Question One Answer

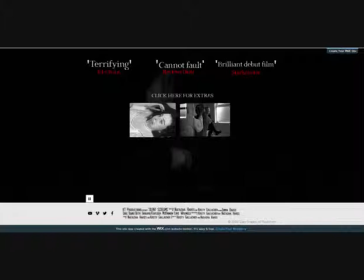(8:18)
All of the websites that I looked at contained this. This is conventional because of how it allows the audience to share their experience of the website with others and will contribute to below-the-line advertising.
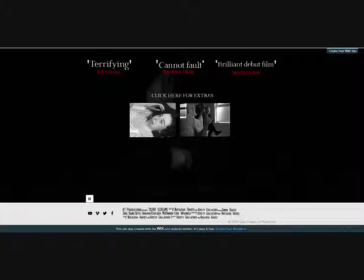(8:30)
This will lead to a more successful campaign because it means that more people are likely to hear about the film as the target audience share it on social media with like-minded people. Social media would help to promote the film because of how people who share similar interests are able to see the feeds of their friends. These posts can be seen from anywhere around the world and so will generate hype on an international scale.
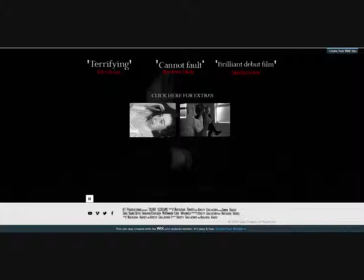(8:50)
This is more important for a previously unknown film company because it allows a reputation and a fan base to be built. As this method of advertising is free, it means that the small company does not have to use their budget to fund it.
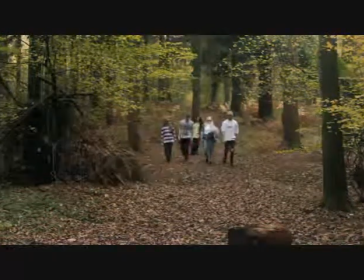(9:02)
The camera work that Tasha and I used in our trailer is conventional. This is because when carrying out research, we found that it's conventional for the opening of the trailer to display an establishing shot to allow the audience to gain an understanding of the location. We have done this through the use of an establishing shot of the forest to make sure the audience understand the location of the film.
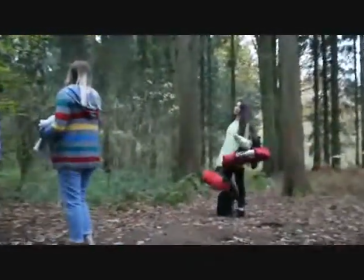(9:22)
This is then followed by a long shot of the characters. These are conventional because it means the audience are able to get an idea of the location and the relationships between characters.
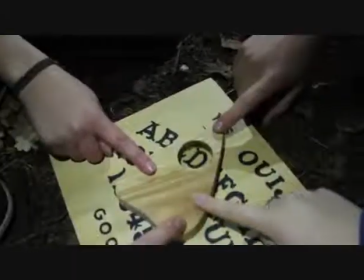(9:31)
Another conventional shot type is the use of close-ups.
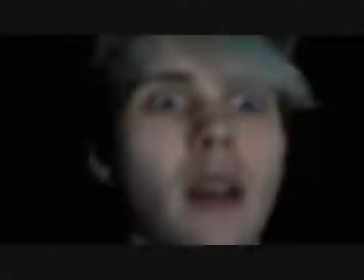(9:34)
These are often used to allow the audience to see the drained facial expressions and makeup of victims, but also to intensify the situation that the characters are in.
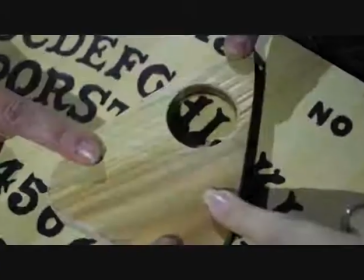(9:42)
Close-ups are typically used towards the end of the trailer as they help to build up tension and anxiety.
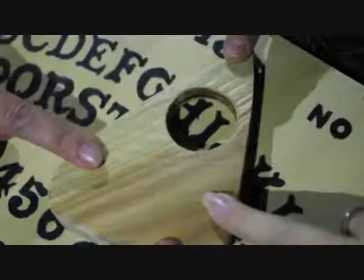(9:48)
We used this in the last 30 seconds of our trailer, where we had close-ups of all our characters in distressed states. We are able to see the dark circles under their eyes and the pain and torment that they are going through.
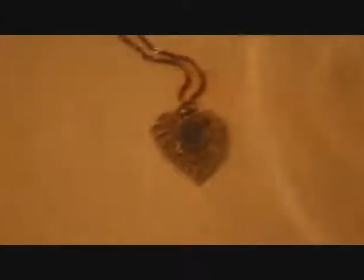(9:59)
Medium shots are also conventional in horror film trailers.
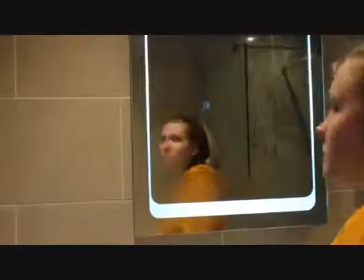(10:02)
This is because they allow the audience to see the level of control that the villain has over the victim and to subtly include horror.
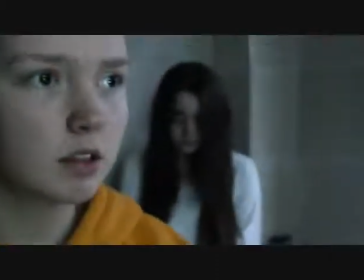(10:09)
An example of where Tasha and I used this in our trailer was when we put a medium shot of Sylvia in her bathroom.
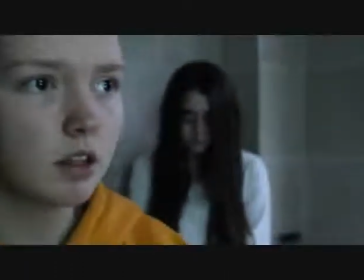(10:15)
We paired this with a focus pull to reveal Chelsea's ghost stood behind her.
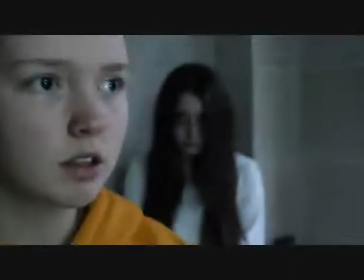(10:19)
This was effective because it built up a sense of anxiety and foreboding for the audience.
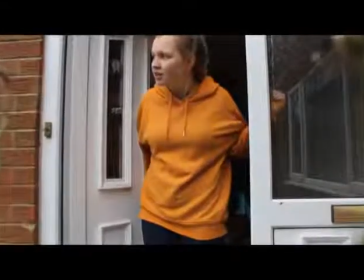(10:24)
We also made use of tracking and tilts in our trailer.
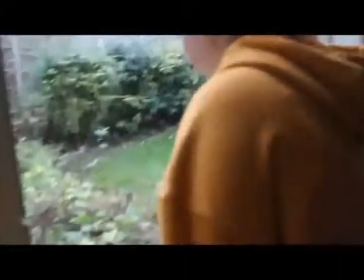(10:27)
Tilts are conventional because they slowly reveal information about a character or an object to the audience.
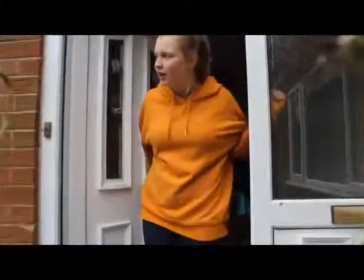(10:34)
An example of where we have done this is when Sylvia hears a knock at the door and looks down to see a suspicious-looking parcel.
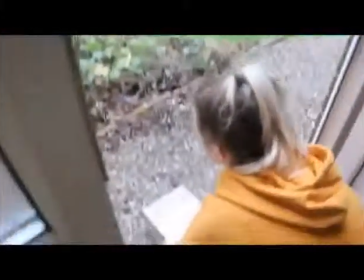(10:40)
This is effective because it creates an enigma for the audience, making them wonder what is in the box and who put it there.
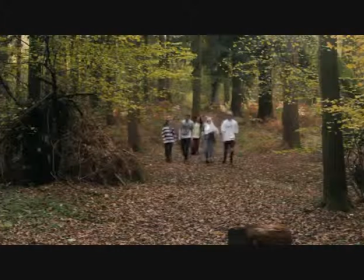(10:46)
The editing in our trailer is also conventional. When analysing existing films, I found that editing is split into thirds.
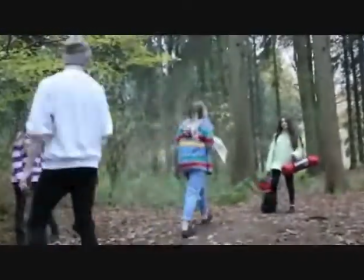(10:53)
The first third typically has shots that stay on screen for 2 to 2.5 seconds each before they are replaced by a new one.
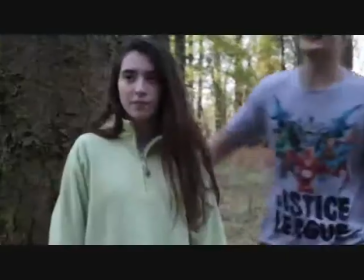(11:00)
There are typically transitions between them, such as fade to black transitions.
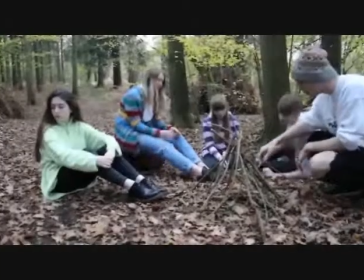(11:05)
This was something that Tasha and I used in our trailer because it emphasises the state of
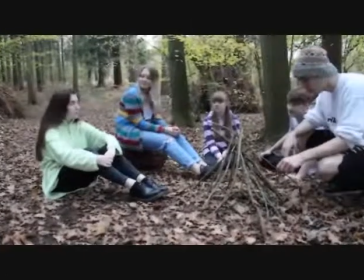(11:09)
equilibrium and allows the audience to gain an understanding of the characters and their personalities.
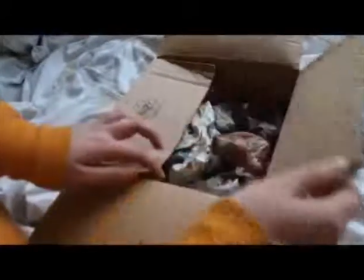(11:14)
In the second third of horror trailers, the pace of the cuts is decreasing, but varies.
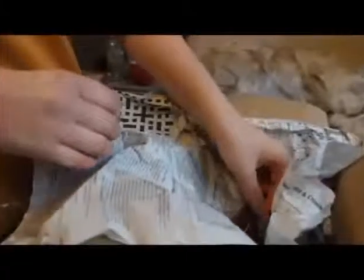(11:19)
Some trailers will have short bursts of horror which remain on screen for around 0.5 seconds,
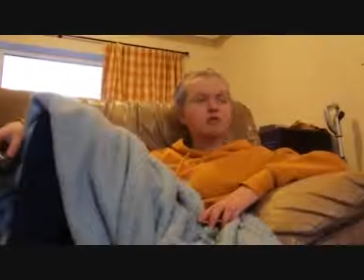(11:24)
but then this can increase back to around 1.5 seconds when the situation is calmer again.
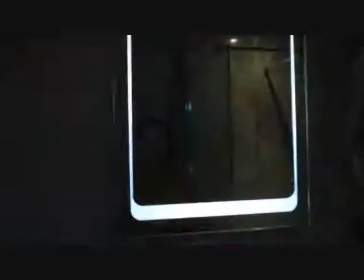(11:29)
This was something that Tasha and I incorporated into our trailer because it helps to gradually increase tension. An example of this is when Sylvia is in her bathroom and discovers the necklace in the bath.
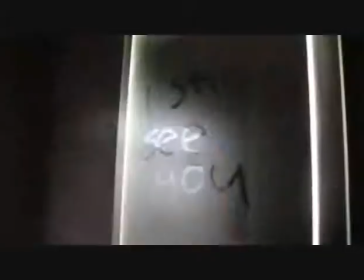(11:40)
The shots remain on screen for 0.7 to 1.8 seconds each to help gradually increase the tension. At the very end of the trailer, shots are on screen for tenths of seconds.
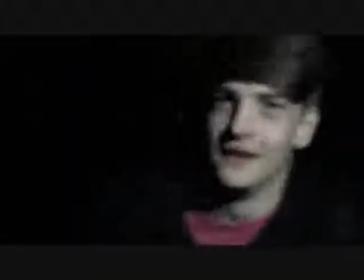(11:51)
This is conventional because the horror in the trailer is at its peak, and as the shots are taken from different points in the film, it will disorientate the audience.
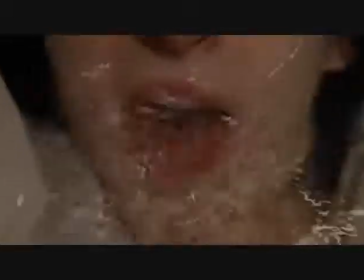(11:59)
Examples of this in our trailer is an extreme close-up of Chelsea drowning, which is on screen for 0.4 seconds.
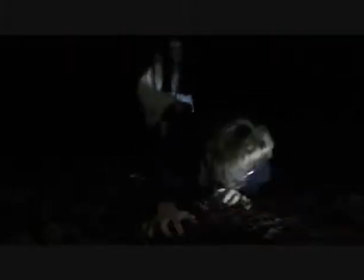(12:06)
This is then followed by Ross being dragged across the floor.
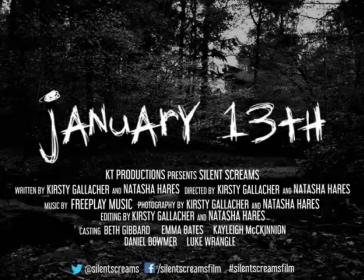(12:09)
We also included a fade from black title screen at the very end of our trailer to allow the audience to see all of the relevant details of the film, such as the release date, title, and social media links.
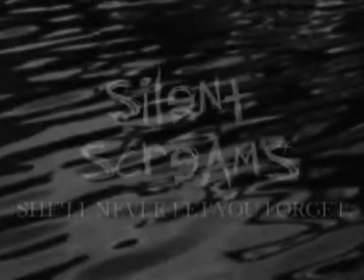(12:20)
This is conventional because it means that the audience are likely to remember the campaign, and seeing glimpses of action intrigues the audience and makes them want to see the rest.
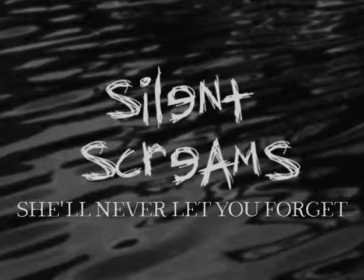(12:28)
The sounds that Tasha and I used in our trailer are very conventional. We used a mixture of uncomfortable sound effects and eerie scores.
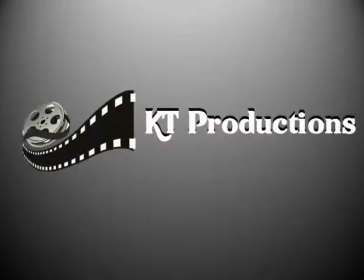(12:36)
When the trailer begins, a disturbing high-pitched score is used.
Stop moaning.
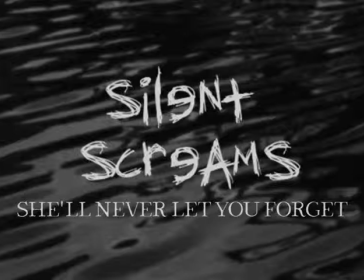(12:45)
This is very slow-paced, indicating the state of equilibrium. There is a deep echoing bang that is synchronous with fade to blacks that are used in the opening of the trailer. This is conventional because it allows the audience to see that the current environment is neutral and calm, however it foreshadows later events in the film.
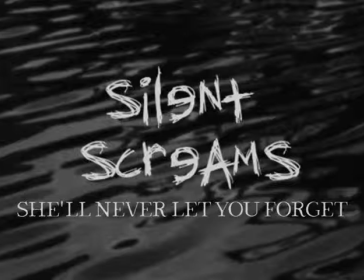(13:03)
As the trailer progresses, the sound effects that are used become more intense and more frequent. For example, in our trailer, Sylvia's in her bathroom, and the score is a deep, mysterious, orchestral score.
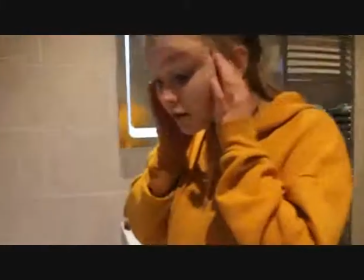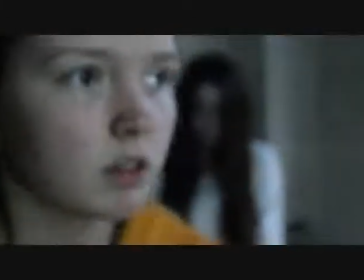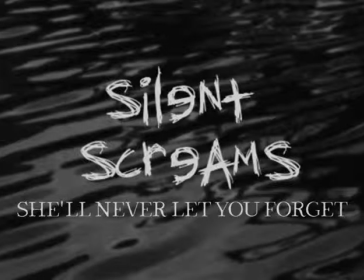(13:24)
However, we have layered some discordant, fast violins over the top. This mirrors the fear and dread that is being felt by Sylvia when the necklace comes on screen. We also used a sting of unpleasant piano notes. A sting used in sync with the shot appearing on screen is conventional because it stuns the audience.
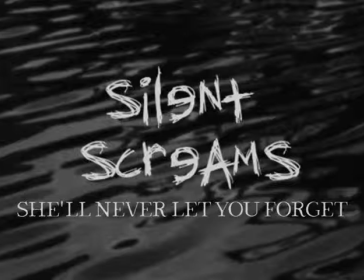(13:40)
Towards the end of a trailer, it is conventional to have multiple sound effects layered over each other. This adds to the disorientating effect that a horror trailer should have on the audience and makes the viewer feel uncomfortable and afraid. An example of where Tasha and I have used this is after the close-up of Chelsea's face with a strobe effect.
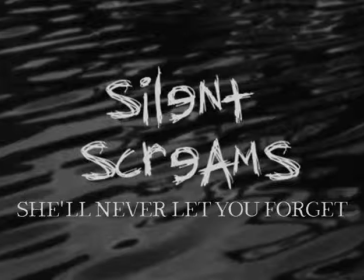(13:59)
The volume of violins and some drums increases and speeds up as the trailer draws to a close.
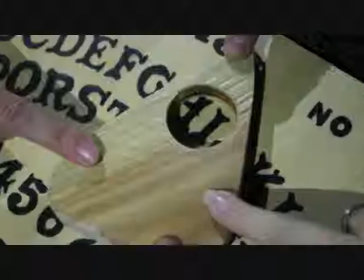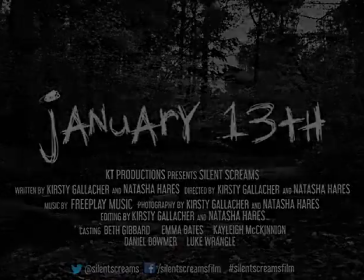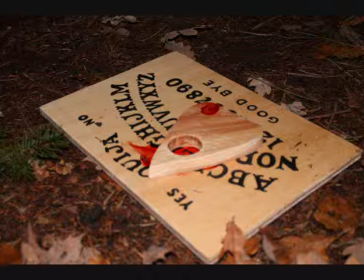(14:19)
Tasha and I made use of props such as the Ouija board that Tasha made and the heart-shaped necklace in our trailer. Props are conventional because they create a sense of curiosity for the viewer and suggest that a character is planning on seeking revenge or harm on the victims. An example of where Tasha and I have used this is with the reoccurring use of the necklace.
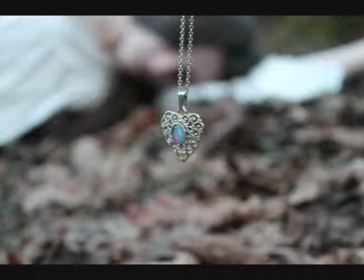(14:38)
This made it apparent for the audience that the necklace has a significant role in the film and creates an enigma for them.
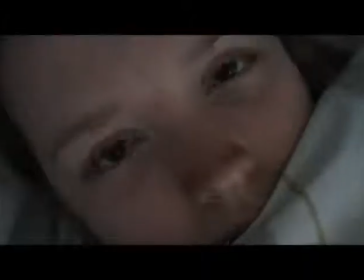(14:44)
They wonder just how powerful the necklace is. Houses are conventional settings for horror films.
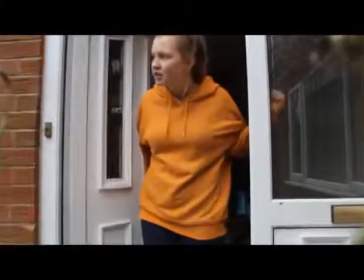(14:50)
This is to make it seem more real for the audience as they are able to relate to the setting of the characters.
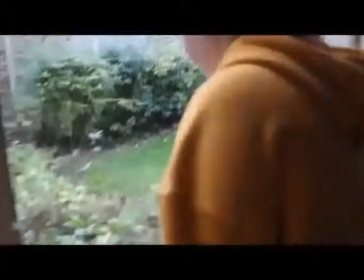(14:56)
Tasha and I used Sylvia's house as one of our main settings.
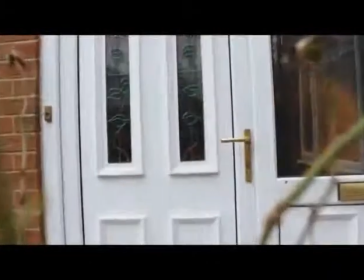(14:59)
This was because it is meant to be a location of safety and comfort, and it will cause fear for the audience because they are made aware of how easily it could be them in Sylvia's situation.
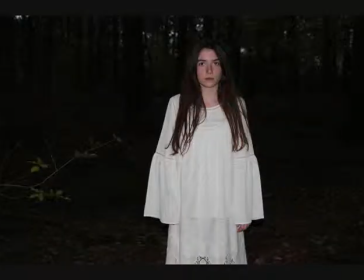(15:08)
When Chelsea is a ghost, her costume is a white dress.
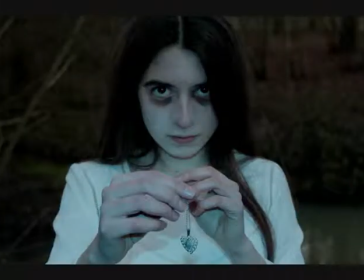(15:12)
This is conventional because the connotations of white are innocence and vulnerability, juxtaposing the violent and malicious nature of a villain. This was effective in our film because it also connotes the supernatural, which is effective because it creates a clear contrast between the living and the dead.
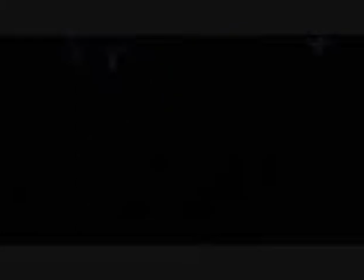(15:28)
We also made use of makeup conventionally. An example of where we did this was with the character of Matt and having him cough up blood. This is conventional because it emphasises the harm that Chelsea is causing him and makes the audience question how much power she has. As well as this, the character of Sylvia wears very little makeup throughout the trailer, especially towards the end.
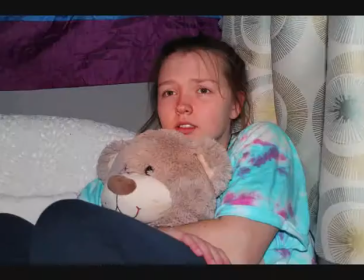(15:48)
This is conventional because it shows her psychological decline and how distressed and traumatised she is.
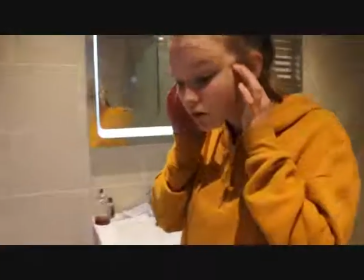(15:54)
Low-key lighting is also conventional in horror trailers. This is because it creates the impression that there are hidden secrets and creates a sense of unpredictability.
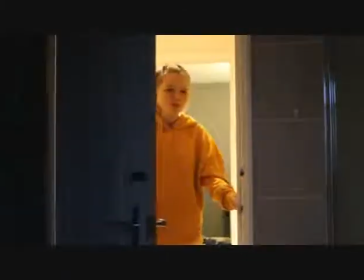(16:03)
An example of where we have done this is in Sylvia's bathroom. When Sylvia becomes aware of Chelsea's presence, the room becomes much darker.
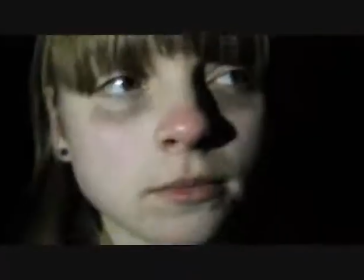(16:11)
This is to suggest that Chelsea has power and wants to trap Sylvia. We also used a series of close-ups of each character towards the end of the trailer.
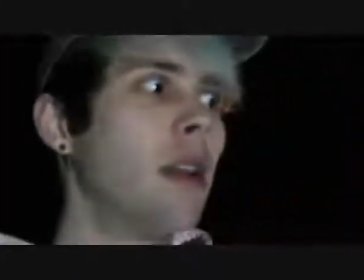(16:19)
This is conventional because it allows the audience to see the distress of each character and it shows the power that Chelsea possesses.